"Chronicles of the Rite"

It was pretty awesome, yeah. So we just kept it all in.
Hi, Cody. Hello.
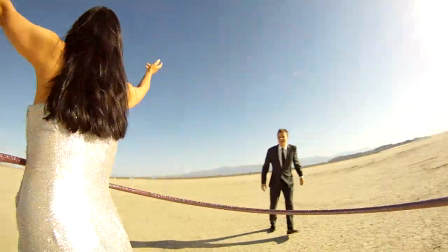21:06 We employed hula hoops for these swirling, dizzying shots.
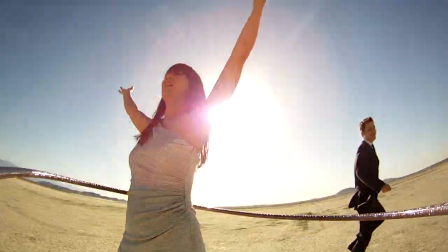21:11 And it was quite a challenge to hula hoop with this camera on the hoop because it kept bumping into my waist.
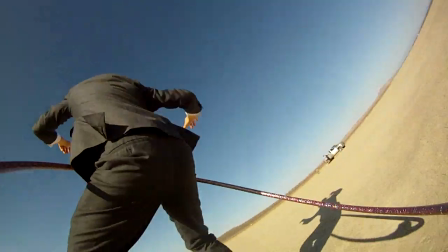21:19 But you were a fantastic hula hooper. As soon as I tried to do the hula hoop, however, it would spin and fall.
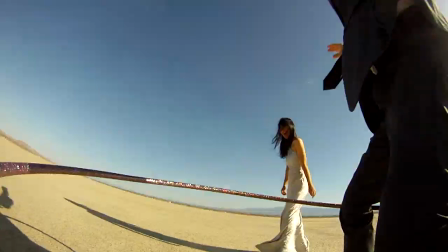21:24 It was like one revolution on the ground. Yeah. We laughed a lot while filming some of the fight scenes, just because yes. they were, to us, they felt really ridiculous.
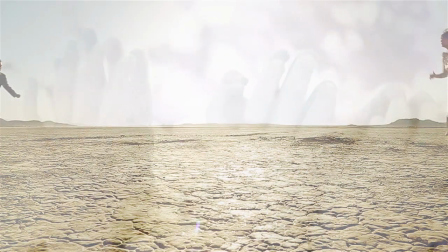21:34 It's actually funny, we don't fight and we don't argue per se, but for this video we wanted to illustrate the tensions.
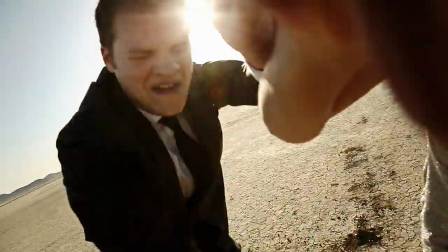21:41 It needed to erupt at some point. We knew that the audio wasn't going to be used. We looked like we might be screaming at each other, but we're actually just laughing.
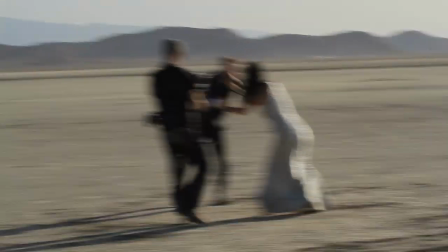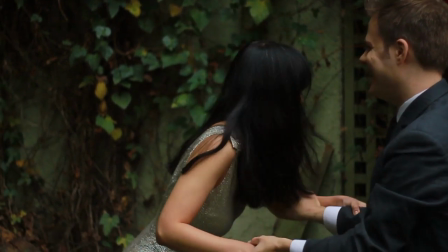21:54 You're laughing. Because it's a sound motion. We're not used to fighting.
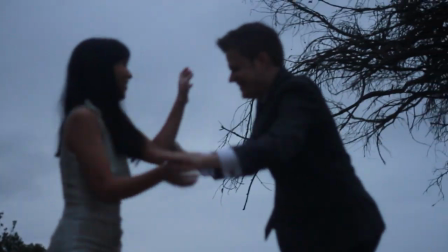You're good. I think you looked actually like a much more natural fighter than me. I just looked like I was a bit of a pansy. It was very cathartic. Oh, really? We also decided to do an effect so that our shadows started battling one another. And we had two dancers who would choreograph fighting movement. So we use their shadows.
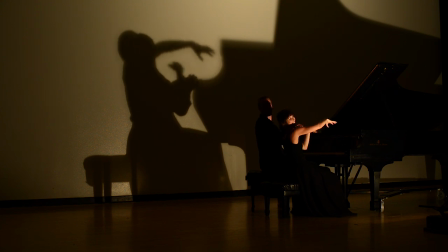22:24 What if it's, what if you're like monster playing? Playing the piano. Yeah.
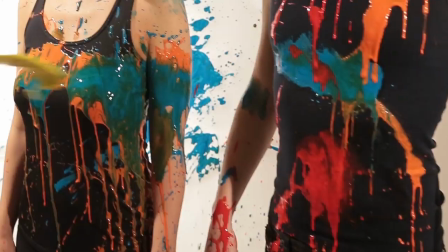22:33 We got our Jackson Pollocks on and we used paint for the end of the first half.
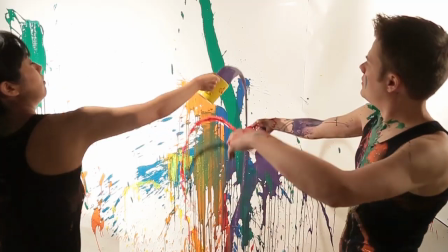22:40 In the dancing out of the earth is like exploding to life, and so we wanted a physical manifestation of that.
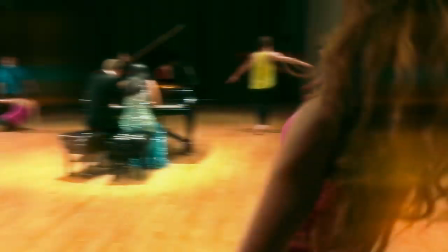22:48 We have the papers flying, we have dancers all over the place, and paint is just erupting.
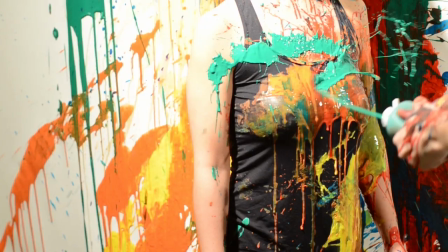22:52 We wanted the sense of color and vividness. We wanted to have this impassive expression as the paint was flying at us, and it was such a challenge because I didn't want to get the paint square my eye, you know?
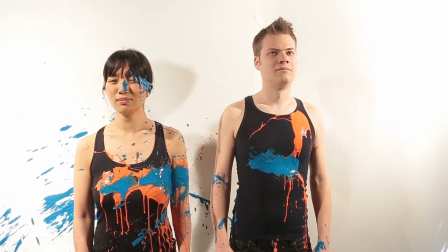23:07 Oh, it's a Liz.
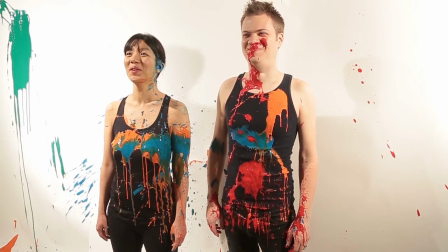We were like kids.
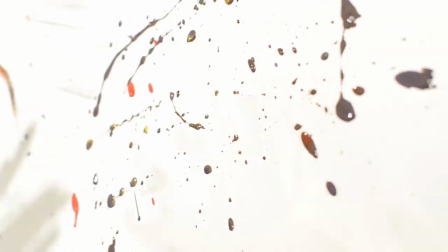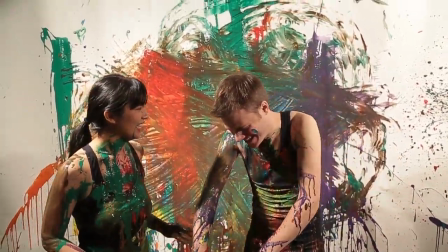23:27 Ah! Ow! Ow! No wonder you didn't like that. Ew, you look awesome! I feel awesome.
So in addition to throwing paint at each other,
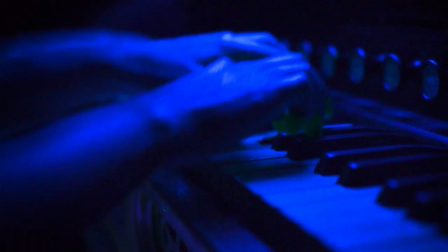23:35 we also wanted to have paint on the keys and have this effect of paint coming from our fingers.
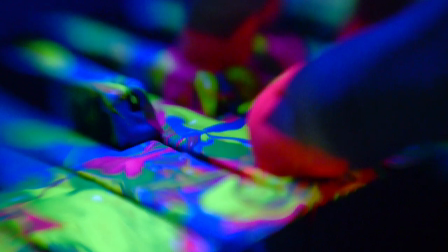23:42 So we decided to write out the music backwards so that we could film our fingers playing the music backwards.
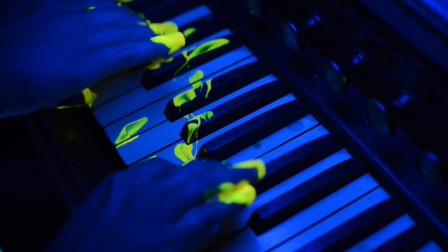And then in the video editing stage, we could reverse the footage so that the footage went backwards,
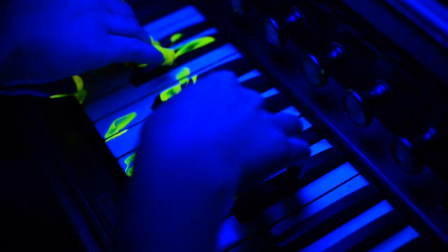24:00 and so it looked as if the paint was coming off of the keys mm-hmm. rather than going onto the keys and getting smeared around.
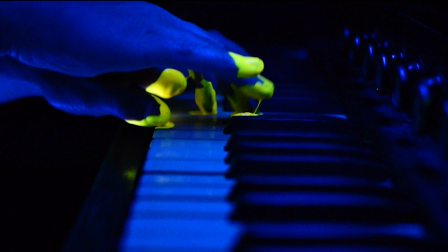It was really, really challenging because playing the piano backwards is incredibly unnatural to begin with,
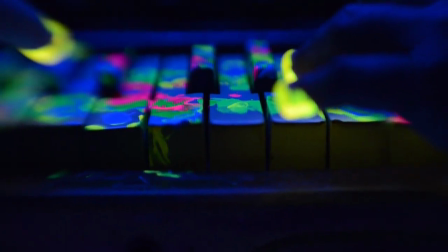24:21 but also playing with paint on your fingertips because it's very slippery.
Oh, I slid off.
We had to wipe the keys clean between every take so that it would look pristine and then mess it up again.
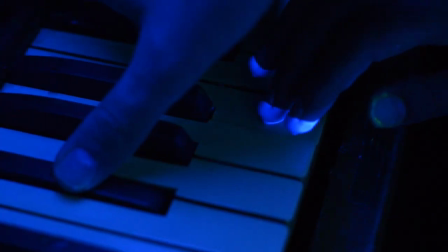24:36 It's a theme of the Rite of Spring video. It was frustrating and really annoying to film, but it turned out great visually.
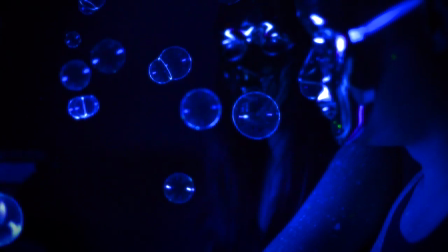24:45 the black light bubbles. It looked awesome. Yeah. When we added the chemicals to the bubbles, they didn't blow the same way normal bubbles do. So it took a good like half hour to perfect the bubble blowing technique. But our assistant, Caitlin, became expert black light bubble blower. Yes.